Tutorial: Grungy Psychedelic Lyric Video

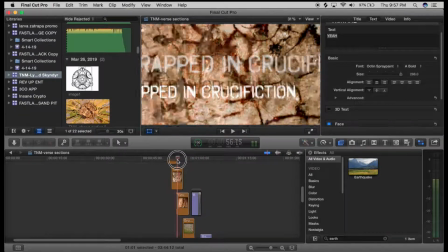16:53 And what I wanted to do was zoom in almost like you're sort of going into like a blood cell, just deeper and deeper into like
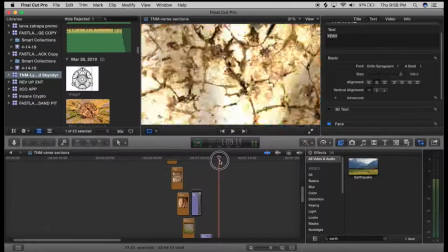17:01 human anatomy or something. And then right at the end, you kind of do this nice little zoom back out, and which takes you into the psychedelic section.
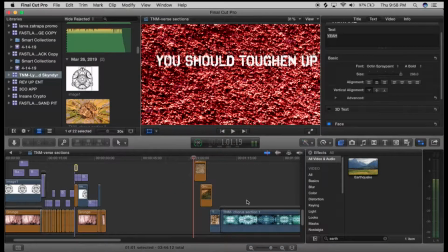17:10 So what I did there was just to take this the stacking section of the backgrounds,
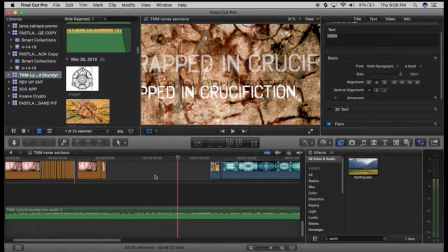17:17 and what you can do is then render that down with no lyrics on top of it.
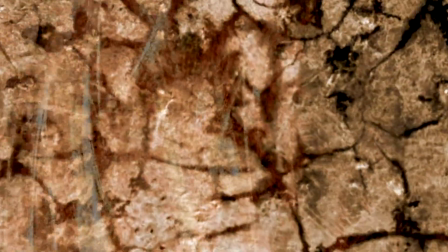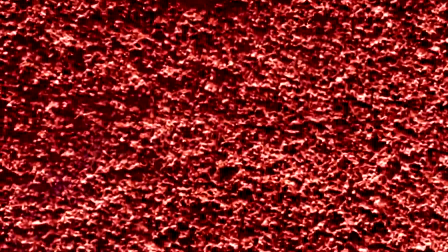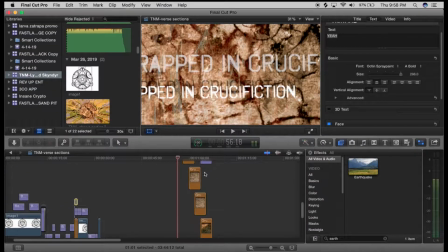17:37 So isolate just your backgrounds.
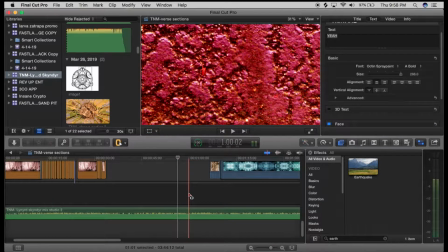17:40 Go in and create a range selection and just select the range that those backgrounds are on.
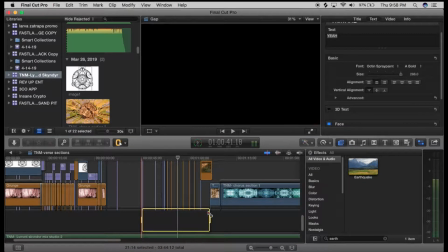17:51 And once you've done that, just export that separately.
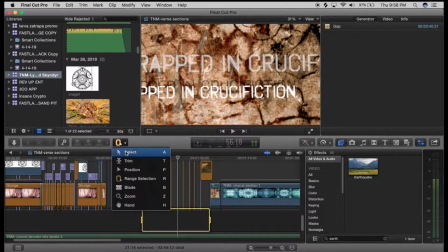17:54 And once you've done that, it's so much easier to then go in and create this section,
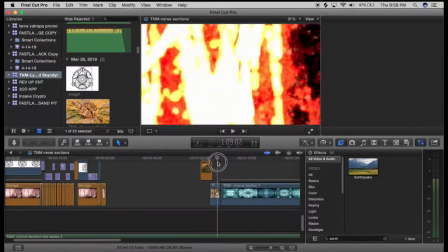18:02 which is nothing more than the previous section of stacking,
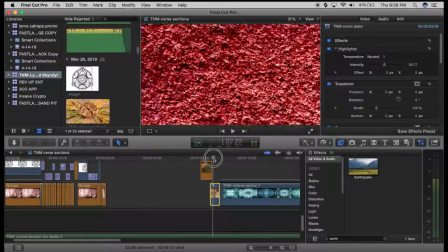18:09 but I've reversed it and I've sped the time up.
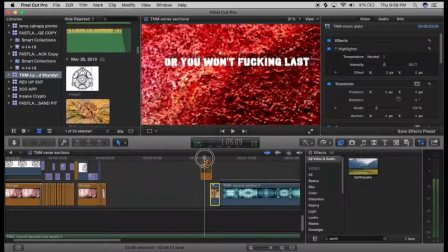18:13 So you get this feeling of sort of zooming in slowly, and then you get sucked right back out really fast.
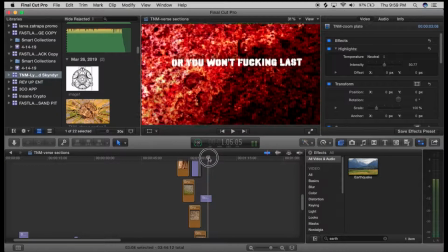18:19 And another little touch that I did there was on the last lyric there, as you can see right at the very tail end,
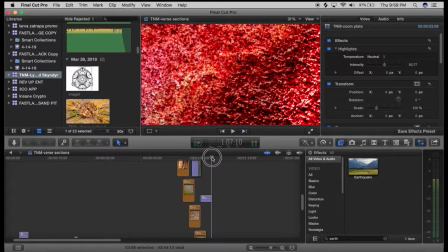18:27 it moves back out with the background. It's very subtle when you watch it real time.
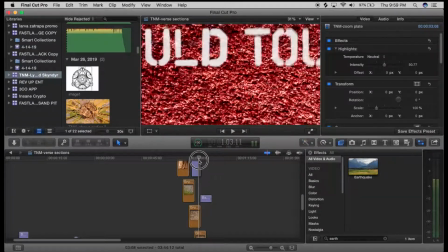18:32 But again, these ideas are just all about
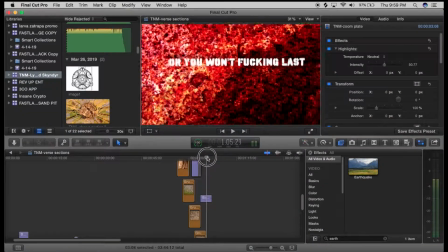18:37 connecting the different aspects of the video so that it's
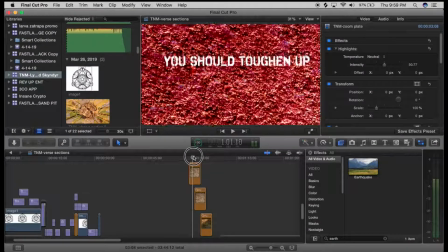18:42 suggestive to the eye and it doesn't just look like you're just kind of creating this big messy jumble of backgrounds and lyrics and everything.
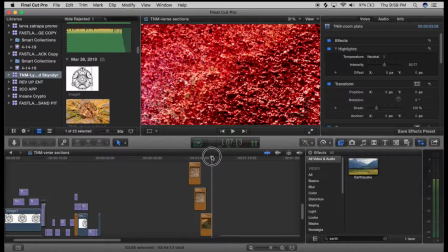18:51 You really want the events and the things that are the elements in the video to kind of work together.
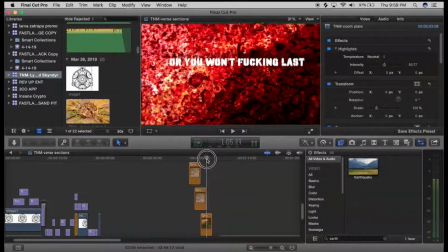18:59 I mean, chaos is good, but with videos, it's really kind of a controlled chaos.
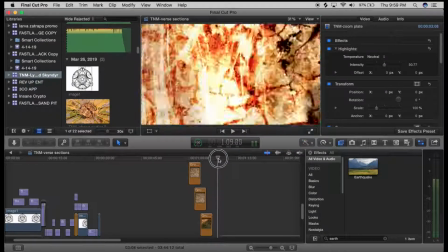19:05 Okay, so that takes you into the next part where you zoom out, and now you're just in this crazy psychedelic section.
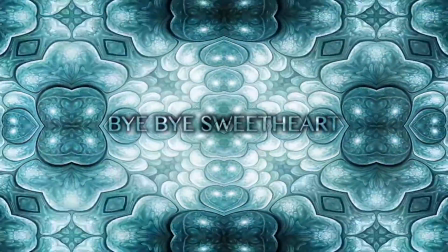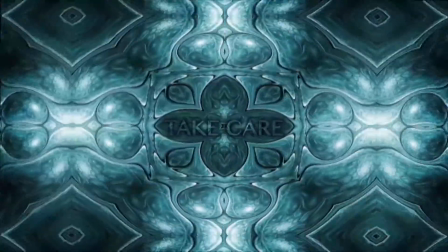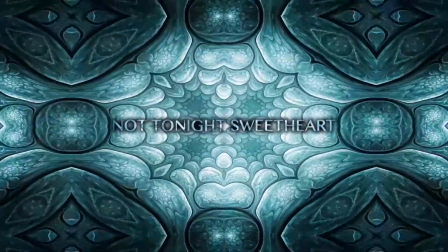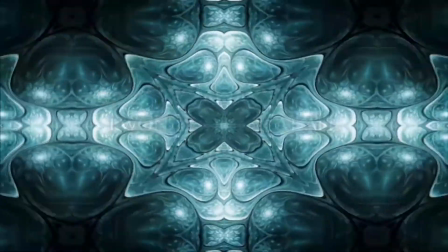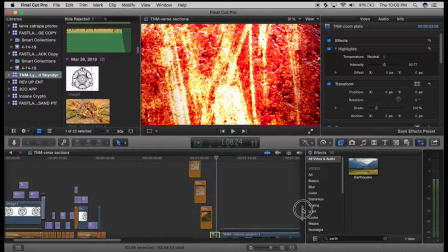19:44 The music really shifts up here,
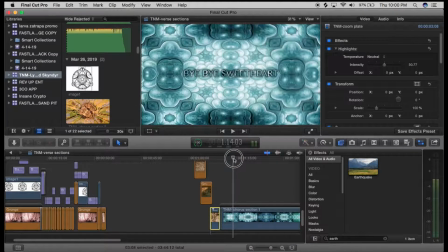19:49 and as that part plays out, there's a lot of things that I did here to create this effect.
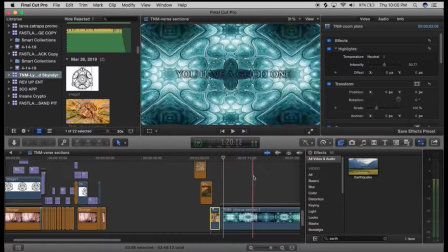19:58 Now, one thing is just the basic layering on the background. Let's take a look at just the asset.
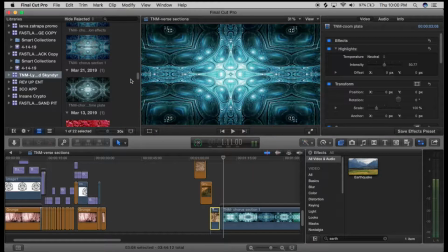20:04 So the asset itself looks like this.
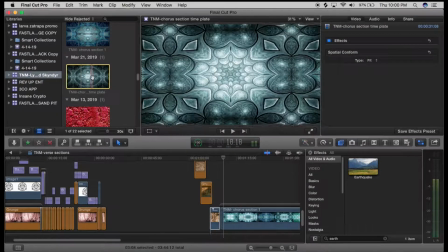20:12 And this was an asset that I got off of Video Hive. Now, if you watch this play,
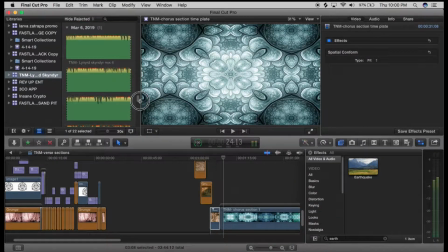20:19 actually, let me find just the pure, here it is.
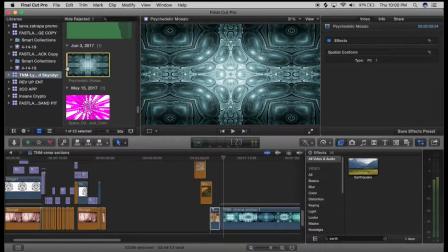20:24 So this is just the pure asset. And now it's just playing in real time.
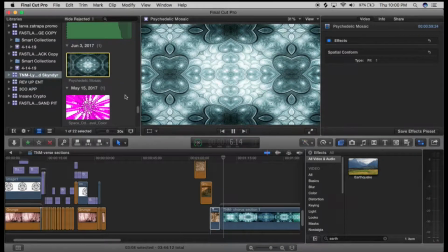20:30 Now, as you see it play like this, it looks really cool.
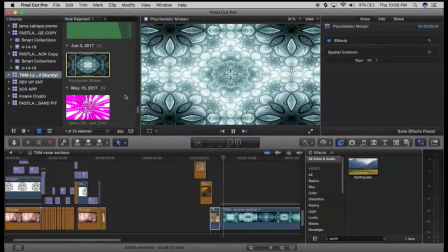20:36 The pacing on the music that I really found to work really well
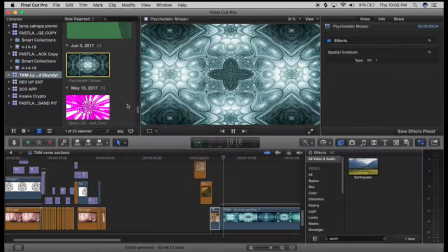20:41 was to make this sort of have like a burst along with the
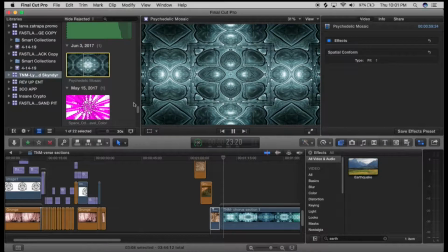20:48 timing of the drums and the music.
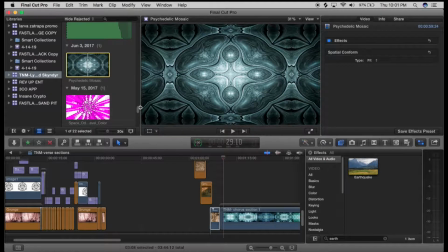20:50 So the way I achieved that is I ended up creating another project, which is sort of like just creating a separate